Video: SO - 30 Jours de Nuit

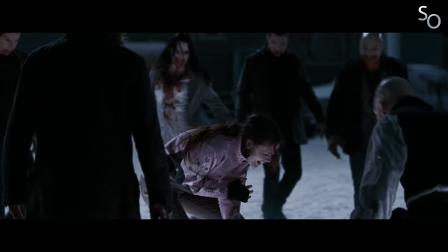(16:33)
Et forcément, ces 30 jours de nuit vont être l'occasion pour eux de mettre de l'ordre dans la relation. Au milieu de toute cette violence et de tout ce chaos, on a donc droit à une histoire d'amour assez tragique. Ceci dit, j'avoue que j'aurais bien aimé que le film explore un peu plus en profondeur cette relation. Ici, l'évolution est assez subtile, tout en non-dit, et j'avoue que je n'aurais pas craché sur un peu plus d'explicitation.
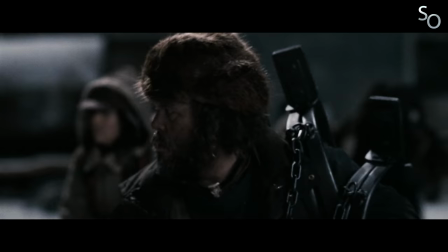(16:49)
Comme je le disais, les personnages sont réalistes. Ici, il n'y a pas de héros, simplement des gens ordinaires plongés dans une situation qui les dépasse et qui tentent de faire du mieux qu'ils peuvent.
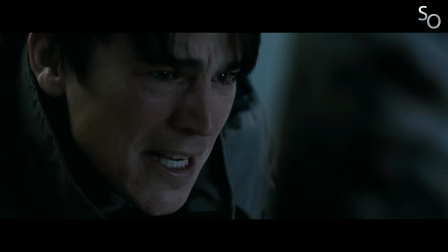(16:57)
Et les acteurs sont excellents, à commencer par Josh Hartnett, qui est tout en retenu,
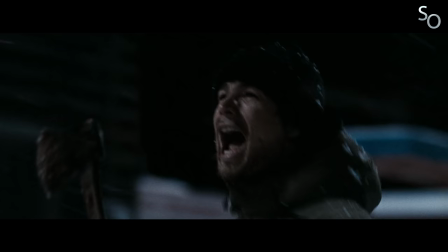(17:01)
incarnant un personnage loin d'être infaillible et plutôt leader malgré lui, mais courageux et qui n'hésite jamais à donner de sa personne pour sauver des vies.
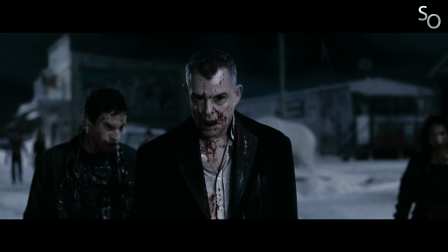(17:06)
Un personnage loin du héros parfait donc, ce qui fait du bien. Melissa George apporte quant à elle un supplément d'hame au film, et Ben Foster est parfait, comme toujours. Ceci dit, la performance que je retiens, c'est clairement celle de Danny Houston dans le rôle de Marlowe, le chef des vampires.
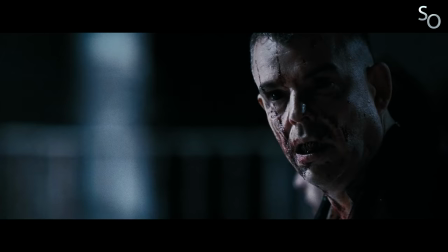(17:18)
Alors de base, Danny Houston est terrifiant, mais là c'est à un autre niveau.
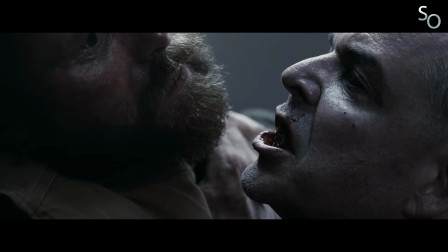(17:21)
De par sa présence magnétique et son maquillage incroyable, Houston fait forte impression à chacune de ses apparitions à l'écran, s'imposant à mon humble avis comme l'un des meilleurs méchants de films d'horreur de ces 20 dernières années. J'allais dire de ces dernières années, film avait 14 ans et que même de ces dix dernières années ça passait pas.
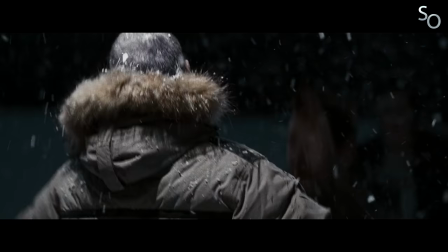(17:35)
Bref, j'ai pris un coup d'yeu. De manière générale, les vampires du film sont une réussite incontestable.
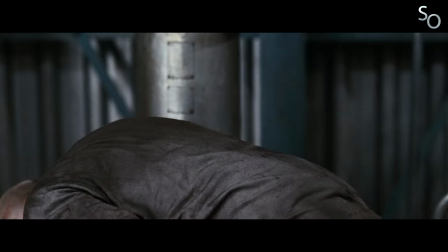(17:41)
Comme le voulait Steve Niles, ces derniers sont brutaux. Ce sont des bêtes sauvages, des forces de la nature impossibles à arrêter.
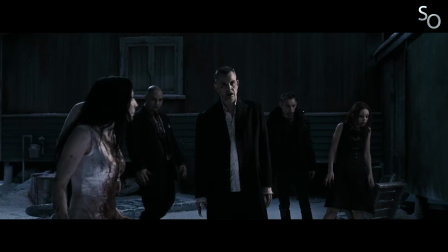(17:46)
Bref, ils sont très loin des vampires élégants et romantiques auxquels on avait fini par être habitués.
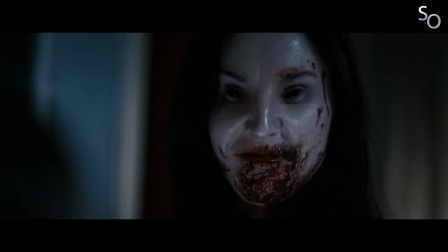(17:50)
Leur attitude, leur look, les effets de maquillage de Weta Workshop, tout concourt à les rendre monstrueux, de leur dentition plus fournie que celle d'un être humain, jusqu'à leurs yeux noirs et dénués d'âme.
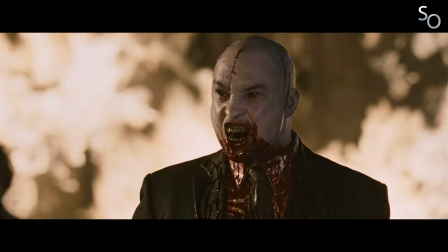(17:58)
Il émane de leur visage une étrangeté malsaine, mais sans pour autant tomber dans la surenchère. Leurs visages ne sont pas noyés sous des prothèses, il y a juste ce qu'il faut de modifications pour obtenir un rendu perturbant.
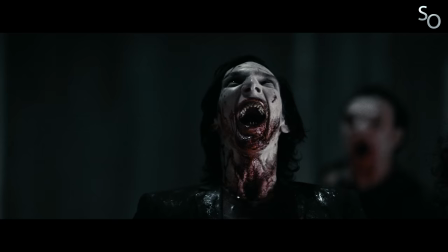(18:06)
Et si on ajoute à tout ça leurs cris, leurs gestuels et leurs langages, on obtient des vampires tels qu'on n'en a jamais vu auparavant. Un véritable renouveau du mythe, donc, qui aurait mérité qu'on s'attarde un peu plus dessus au lieu de quasiment tomber dans l'oubli.
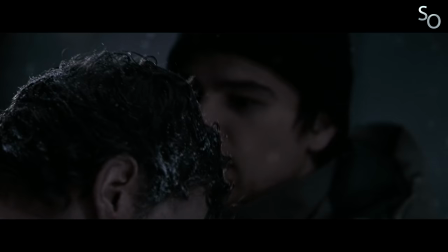(18:17)
Ceci dit, malgré toute l'affection que je lui porte, tout n'est pas parfait dans 30 jours de nuit. On peut déjà souligner quelques inconstances dans le script, notamment la durée nécessaire à un personnage avant sa transformation en vampire.
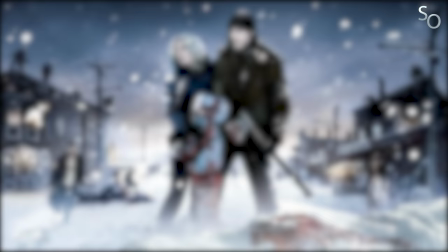(18:26)
Pour certains, ça prend plusieurs jours, et pour d'autres, quelques heures quand c'est pas quasiment immédiat. Et le problème, c'est que ces incohérences-là ont tendance à pas mal prêter à confusion.
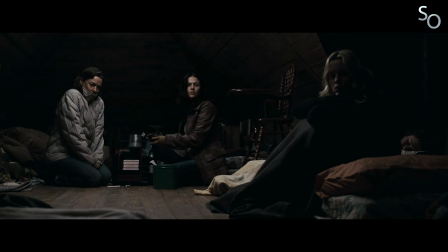(18:33)
Quelle est la règle au final ? Ensuite, il faut admettre que le film consiste avant tout à suivre des personnages passifs, ce qui plaira pas forcément à tout le monde.
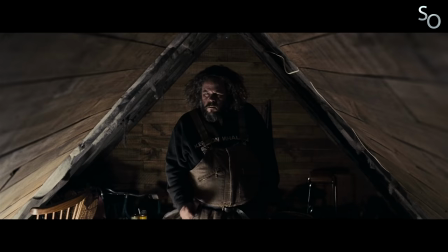(18:39)
Personnellement, ça me gêne pas, parce que c'est un petit peu le principe même de l'histoire, mais voilà, il faut accepter le fait que l'histoire, en gros, c'est un groupe de personnages qui attendent pendant 30 jours.
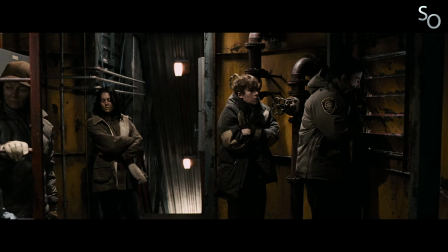(18:45)
On a connu plus excitant comme moteur d'intrigue. Mais le fait est que ça souligne bien l'impuissance de ces personnages face à cette menace qui les dépasse.
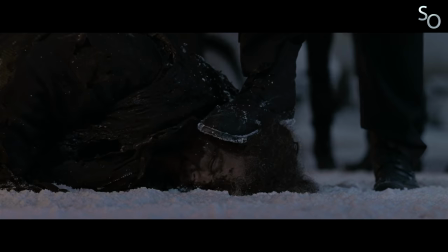(18:51)
Ils ne peuvent pas se battre, ils ne peuvent qu'attendre que ça passe, chaque tentative de lutte se soldant par une mort inévitable.
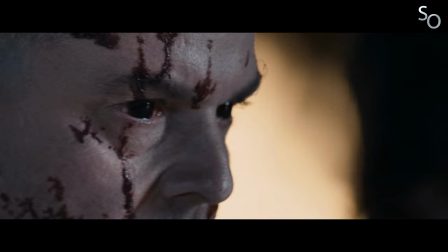(18:56)
D'ailleurs en parlant de lutte, on va évoquer le combat final, du coup attention spoiler !
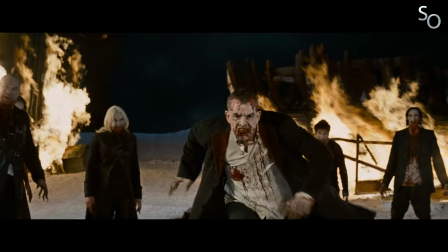(18:59)
Le face-à-face entre Marlowe et un Eben vampirisé à la fin du film avait beau disposer d'un sacré potentiel, le bouquet final de cette séquence retombe malheureusement comme un soufflé.
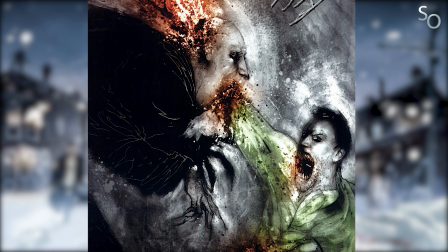(19:06)
Le coup de poing d'Eben à travers le crâne de Marlowe, c'est une idée qui fonctionne bien dans le roman graphique, justement parce que ça donne lieu à une case hyper graphique. L'action est figée, c'est violent, c'est surréaliste et c'est hyper badass accessoirement. Le genre de casque est purement cool.
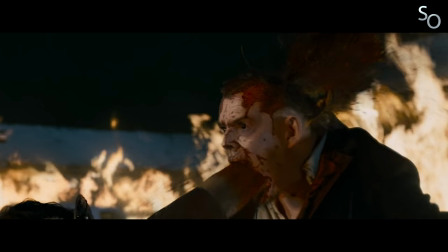(19:18)
Mais là, dans le film, ça fonctionne pas. Bon déjà parce que malheureusement l'effet en lui-même est pas spécialement bien fait, mais en plus parce que ça va trop vite.
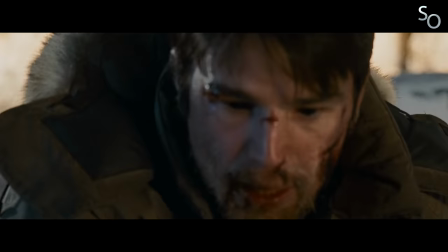(19:24)
On n'a pas vraiment le temps d'analyser l'action, ce qui donne à ce final un côté très bâclé, à l'opposé total du sentiment provoqué par l'illustration de Temple Smith.
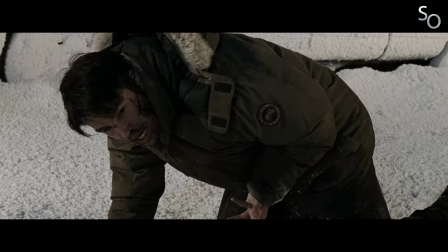(19:31)
Si cette mise à mort était iconique dans le roman graphique, dans le film, elle s'avère extrêmement décevante.
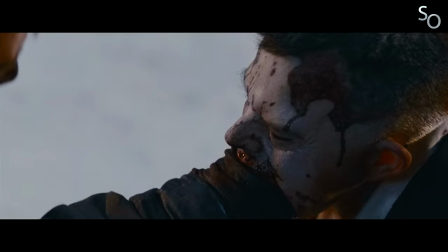(19:35)
Je sais pas si c'est le montage, les effets spéciaux, la mise en scène ou le cumul des trois éléments, mais reste que cette conclusion ne tient malheureusement pas ses promesses.
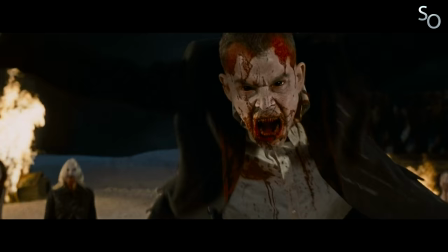(19:41)
Pour le coup, il aurait peut-être été plus judicieux de ne pas suivre le roman graphique et d'offrir une autre issue à ce face-à-face.
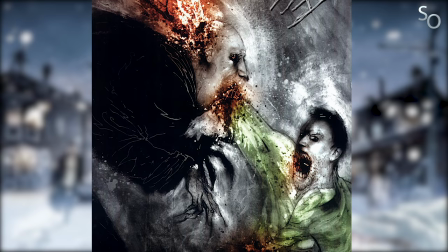(19:46)
Parce que ça se finit un peu sur un... Euh, quoi ? Au lieu d'un... Wow, badass !
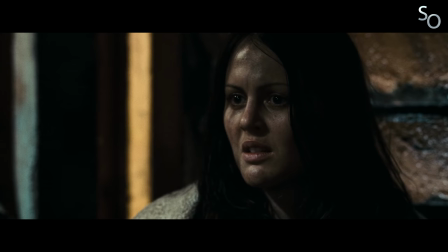(19:51)
Ensuite, il faut avouer que même si le film met ses personnages au premier plan, comme je le disais un peu plus tôt, certains d'entre eux ne sont pas spécialement creusés, et j'aurais bien aimé qu'on prenne le temps de s'attarder sur eux, qu'on apprenne à les connaître un peu plus en profondeur. Mais pour ça, peut-être qu'un format série télé aurait été plus adapté, histoire d'explorer le concept de façon plus approfondie.
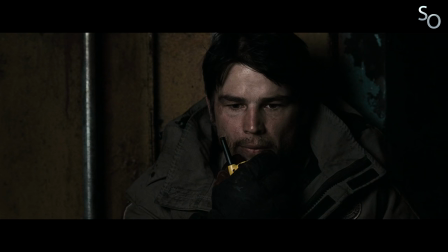(20:05)
Ou alors un direct hors-cut, la fameuse première version du film, que les producteurs avaient trouvé trop sombre.
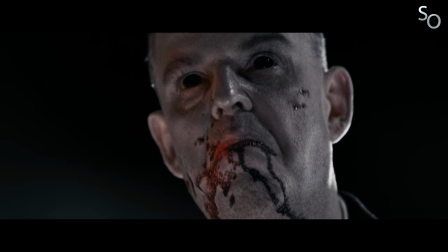(20:10)
Dans cette version, l'arc narratif d'Ebon était bien meilleur, les vampires étaient beaucoup plus présents, et on pouvait notamment voir Danny Houston effectuer encore plus d'actions horribles comme arracher la gorge d'une de ses victimes.
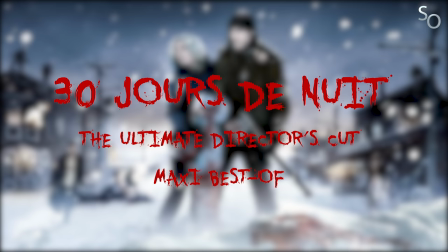(20:18)
Et si Slade a milité auprès de Sony aux alentours de 2010 pour que le studio édite son director's cut, ça n'est malheureusement jamais arrivé.
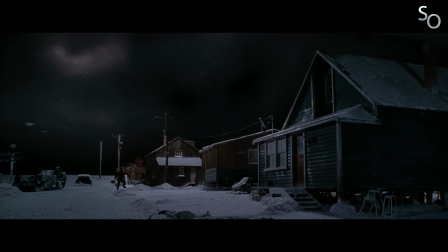(20:24)
Du coup, Sony... Relieve the Slade cut ? Please ?
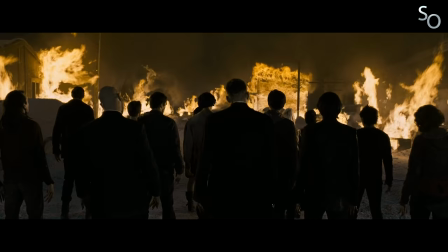(20:27)
En tout cas, il est peut-être pas parfait, mais ça reste selon moi un excellent film d'horreur, doté d'une ambiance qui n'appartient qu'à lui, d'une esthétique à tomber, et de vampires comme on n'en a jamais vu au cinéma.
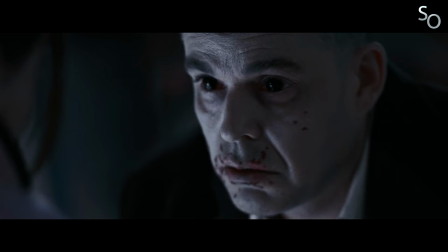(20:37)
il faut avoir le coeur bien accroché, certaines séquences étant particulièrement brutales.